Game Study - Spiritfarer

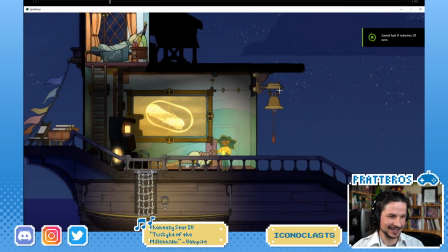This is the one I was looking for, I think. Okay, yeah, this is also the door opening here.
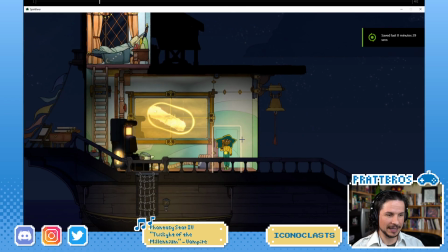Look at that. They don't have to add this. The character could literally have the door open and the character would just need to switch from this plane here
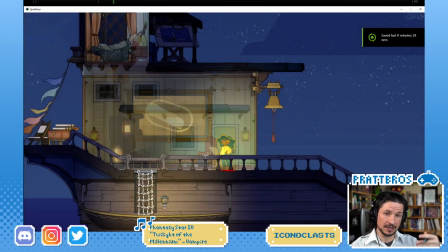to this plane here, wherever they're standing. They would just have this little foop and then they're there.
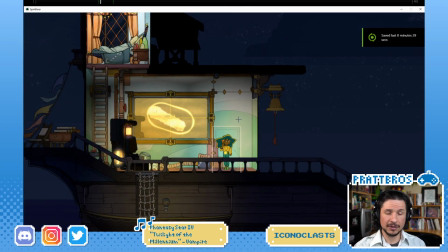And no one would really notice. It would be super easy to animate. But they go through the extra effort of adding these frames where the character pushes open the door. You actually feel the pressure of the fingers as the character pushes their hand against the door.
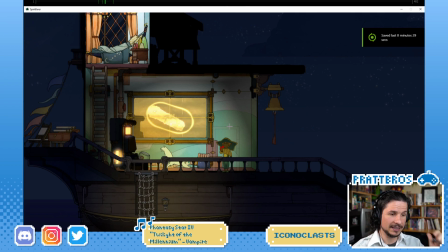And then the hand comes back in. It's curling in as they blink and look in their new surroundings. And this is a wonderful little touch, that blink right there. Because when you go through a door,
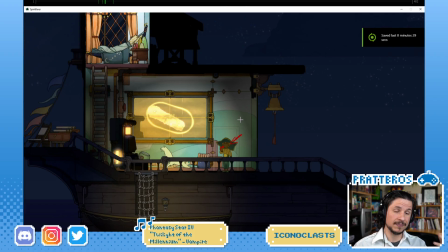oftentimes if you actually watch people walk through a door, they tend to blink when they walk through a door because there's a new environment in front of them. So you'll open the door and then you'll blink and you'll look around. They didn't have to add that, but they did.
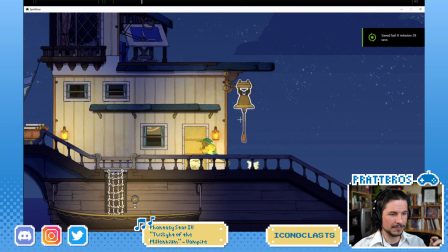And it just creates this little touch that just feels so right.
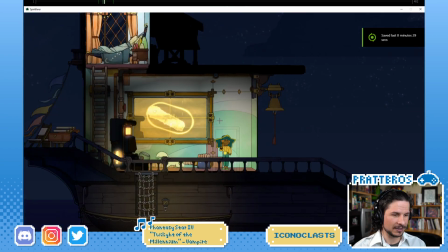And it's not that long either. The whole thing is what?
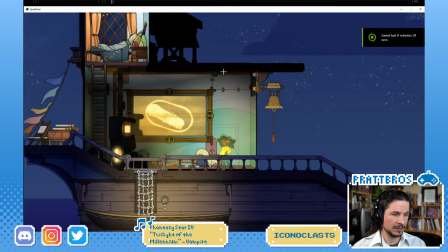69 to, we'll say 83.
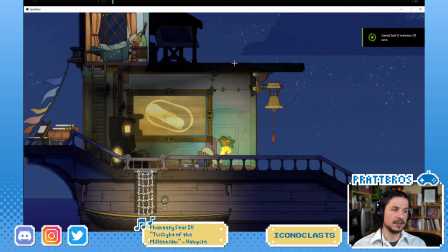So 24 frames. Keep in mind this is playing at 30 frames per second, so less than a second.
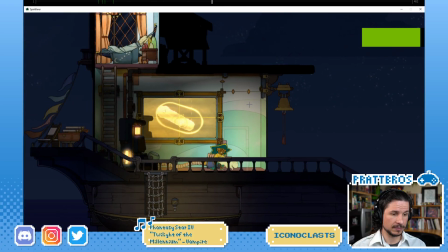But it adds so much. Okay.
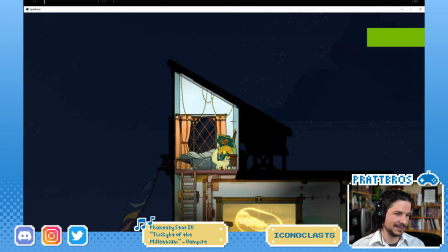Hug that cat in a place that I can see. Darn it. Okay. I know there's a hug somewhere in here.
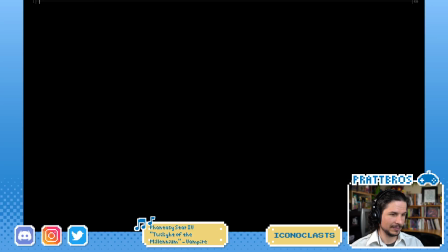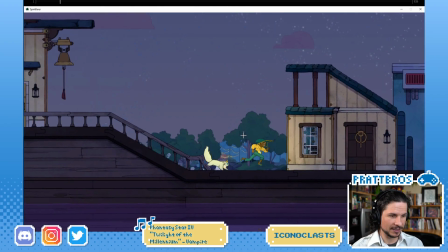I also wanted to look at that run animation. Look at that. So I was talking about the straights earlier.
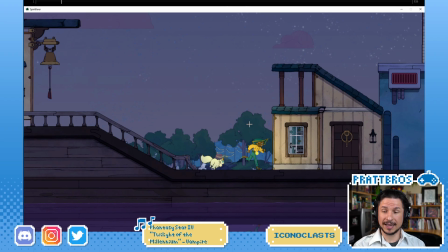When you're doing a run, can the cat open the door? Yes. So this is actually a 2-player game. One person can control Stella, the main character. Another person can play the cat, which is really cool.
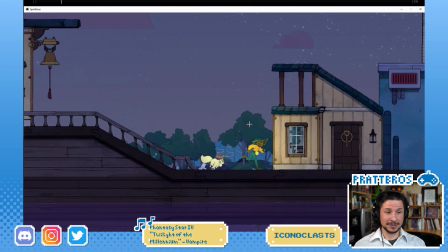And the cat can do everything that the person can do. Excuse me. So I would love to try this game 2-player and just see how it works out.
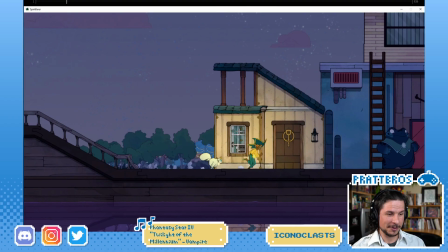It would be interesting to see what all the cat animations can do,
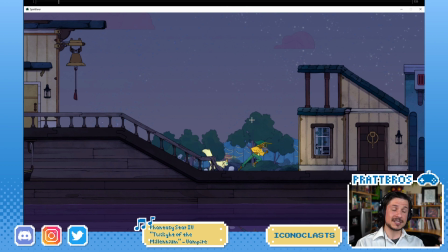because when you're not playing the cat actually doesn't do that much in terms of animation. But when you play with the cat, like I was doing at the beginning, accidentally,
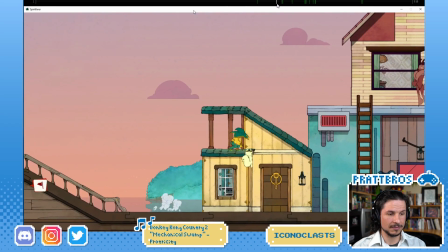the cat will actually like have these animations here where it climbs up with you.
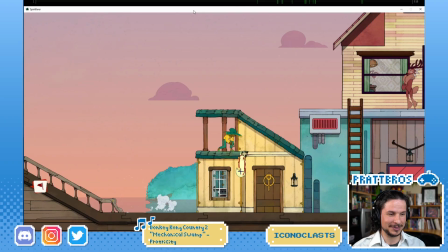It jumps, and then look at that stretch pose, and then it climbs back up, claws its way up.
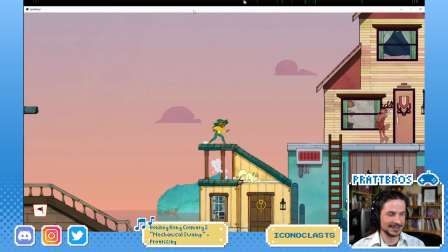But then my favorite, where is it? Is right here.
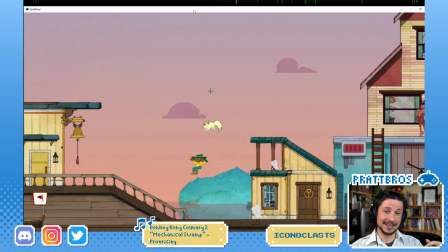When it's falling, it's kind of slow fall,
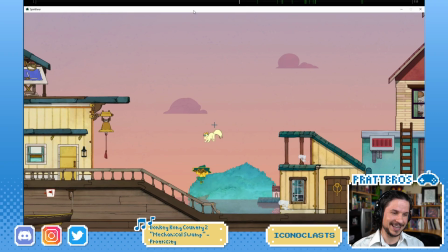is it just puffs up and then just hovers down,
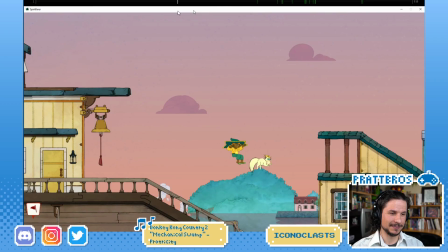which is just adorable. Wonder if I don't think I have a long one of it.
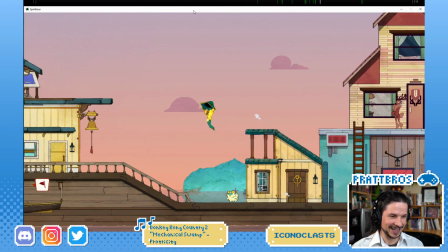There we go. So it just hovers down slowly. Like, this is cool.
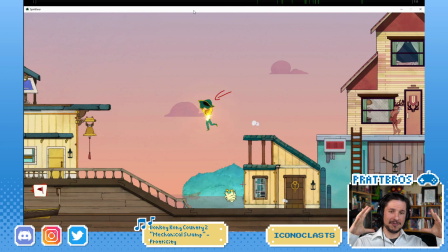They're using their hat as a parachute. The cat just flops up into a ball and hovers down.
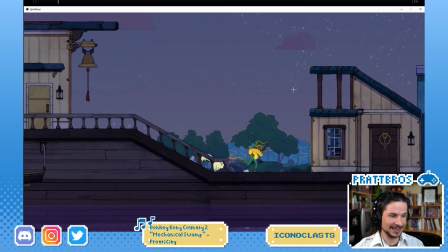But let's take a look at this run here.
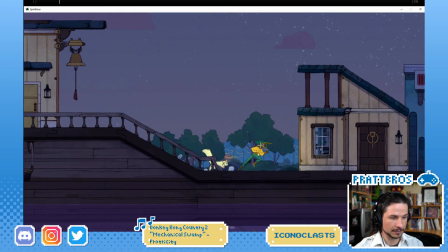So if we look at the main mechanics of the run, they're doing a lot of very interesting things.
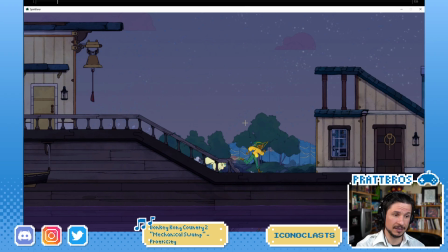One is that they're pushing the hip motion quite a bit.